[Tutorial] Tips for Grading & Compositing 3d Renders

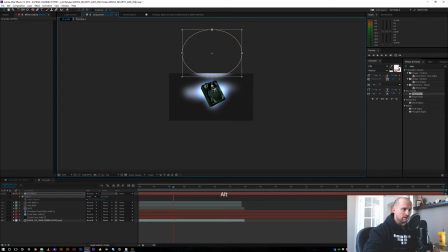498s
I actually might make this mask a little smaller. And I'm just going to feather this out a lot.
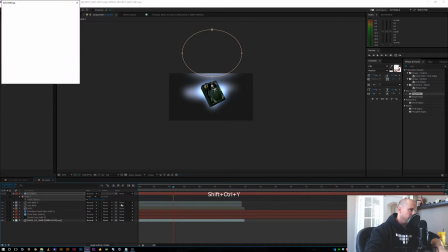508s
And let's go ahead and make it more of a
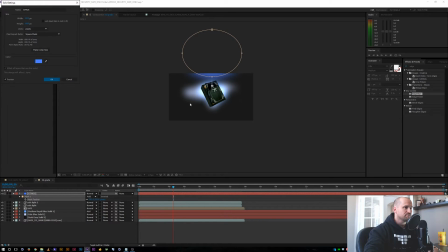514s
saturated blue there.
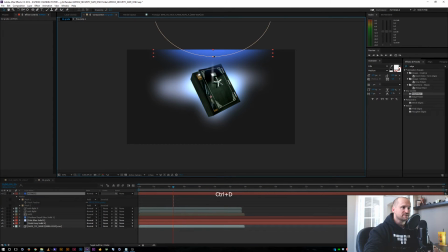518s
All right. I'm going to duplicate this mask. Might put another one right here. But the key with this is, 5,
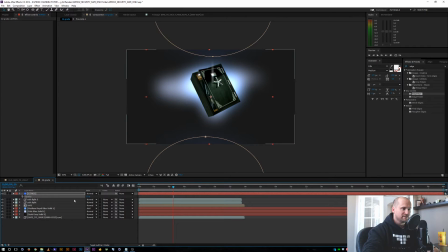532s
6, anything less than 20% goes a long way. So go ahead and take a look at that. I'm actually going to go back to our original solid for our background layer, make it a little bit darker.
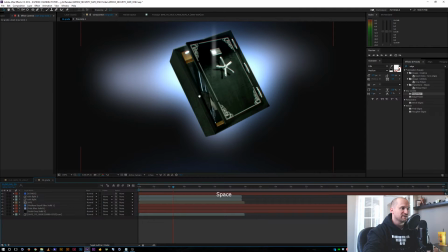547s
All right, cool. Another sort of film look is the blacks tend to get a little blue,
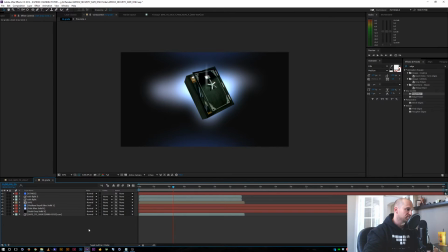553s
and you can either color correct this in the curves channel and bring up the blues in your blacks a little bit, or another thing to do to kind of smush the scene together and make it all sort of mix is I like kind of taking just a light blue, putting it on top of everything,
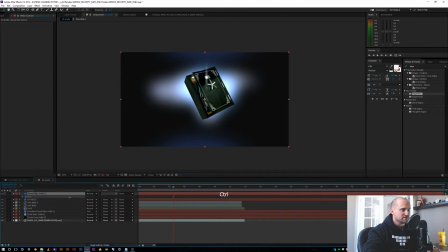570s
and just mixing it down just a little bit, maybe just 5%.
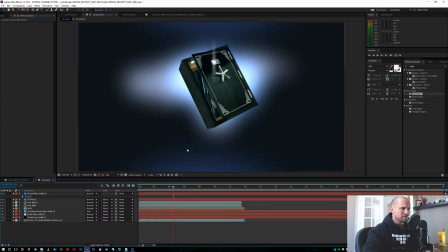577s
All right, let me fit this in there. All right, so we're getting a little bit of, I don't know if you can see it, we're getting a little bit of banding in our gradations there. So let's go ahead and boost this up to 16 bits per channel, start cleaning that up. All right, so let's start adding a few more lens effects.
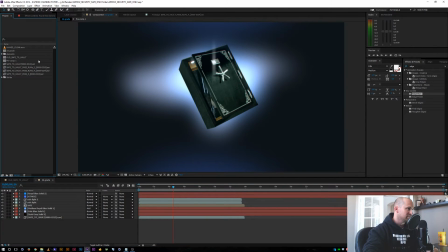593s
Another thing that I feel like it's missing is some grain. You can go up and add the, add grain or even add noise effect. But I just happen to have this, actual film grain plate.
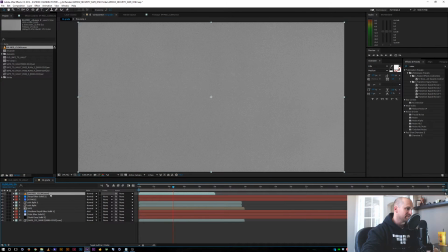608s
So I'm going to drop that on top of everything, set it to overlay.
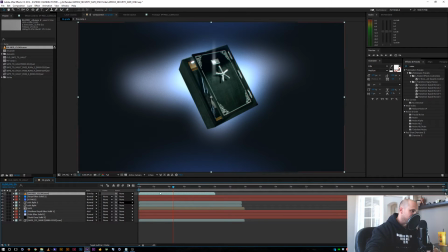613s
And now we're starting to get some grain into our footage there.
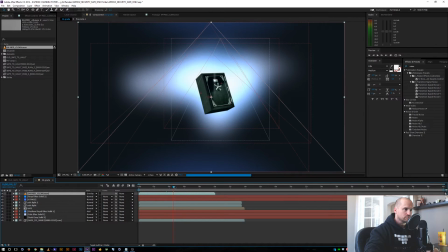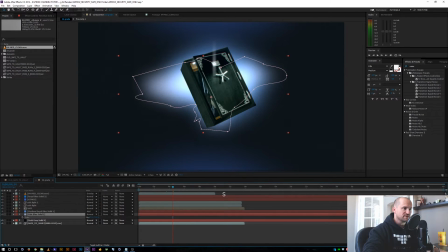622s
All right, cool. So now I'm just going to make, some small adjustments. Maybe I'll feather this out a little bit more so it's more glowy versus so harsh.
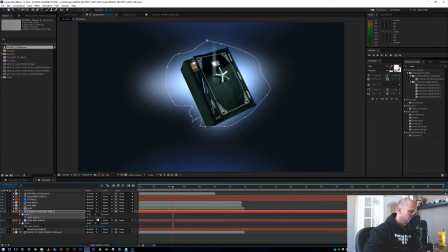And we're starting to get a mood here. This is starting to work. All right, so let's add a couple of other lens effects.
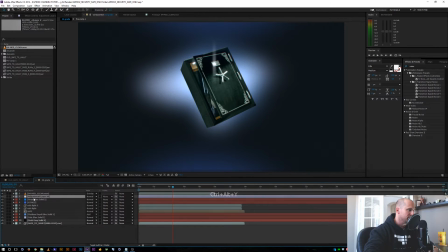650s
I'm actually going to start placing all this under my grain plate, but add a new adjustment layer there. Let's call this optics. And I'm going to go ahead and get optics compensation here.
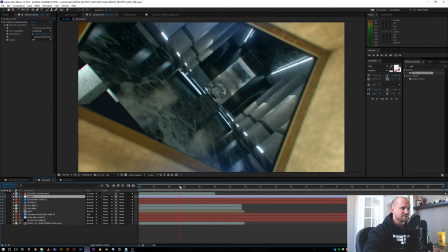665s
So let me go ahead and just zoom in here a little bit so you can see the effect of the optics compensation here.
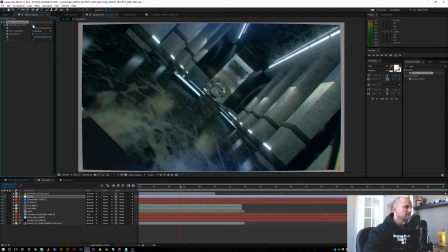673s
And if a lens has a wide angle lens, it's going to bow it in a little bit and you can just scale the footage up. Or if you like the look that I like sometimes, is I like stretching it out on the edges. So for now, maybe I'll just stretch it on the edges like this.
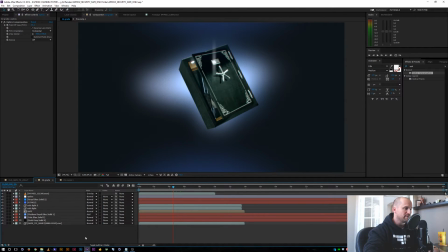691s
And let's go back to kind of our working frame here. Another thing we can add to add some imperfections to this is add a little bit of grunge to our lens.
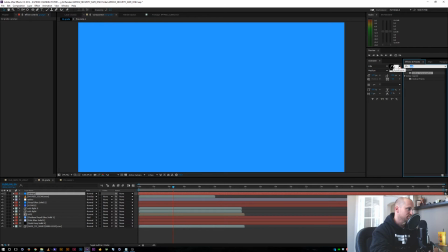706s
So a fast way to do that, if you don't have some, sort of smeary or grunge images offhand, is just use
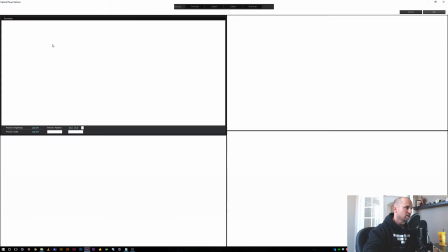715s
optical flares. And we'll go in here, I'm just going to clear all these lens types.
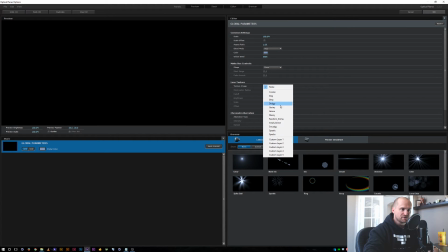724s
And I'm going straight to the lens textures. Let's see, let's look at smudgy.
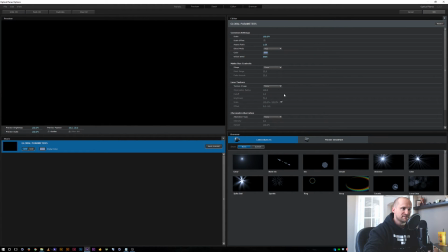729s
Smudgy's nice. Let's go ahead and go with this spastic one. I'm just going to turn the brightness up a little bit so we can see it and we can adjust it when we get back out here.
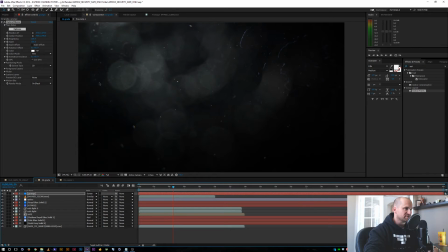746s
And I'm just going to set this to screen.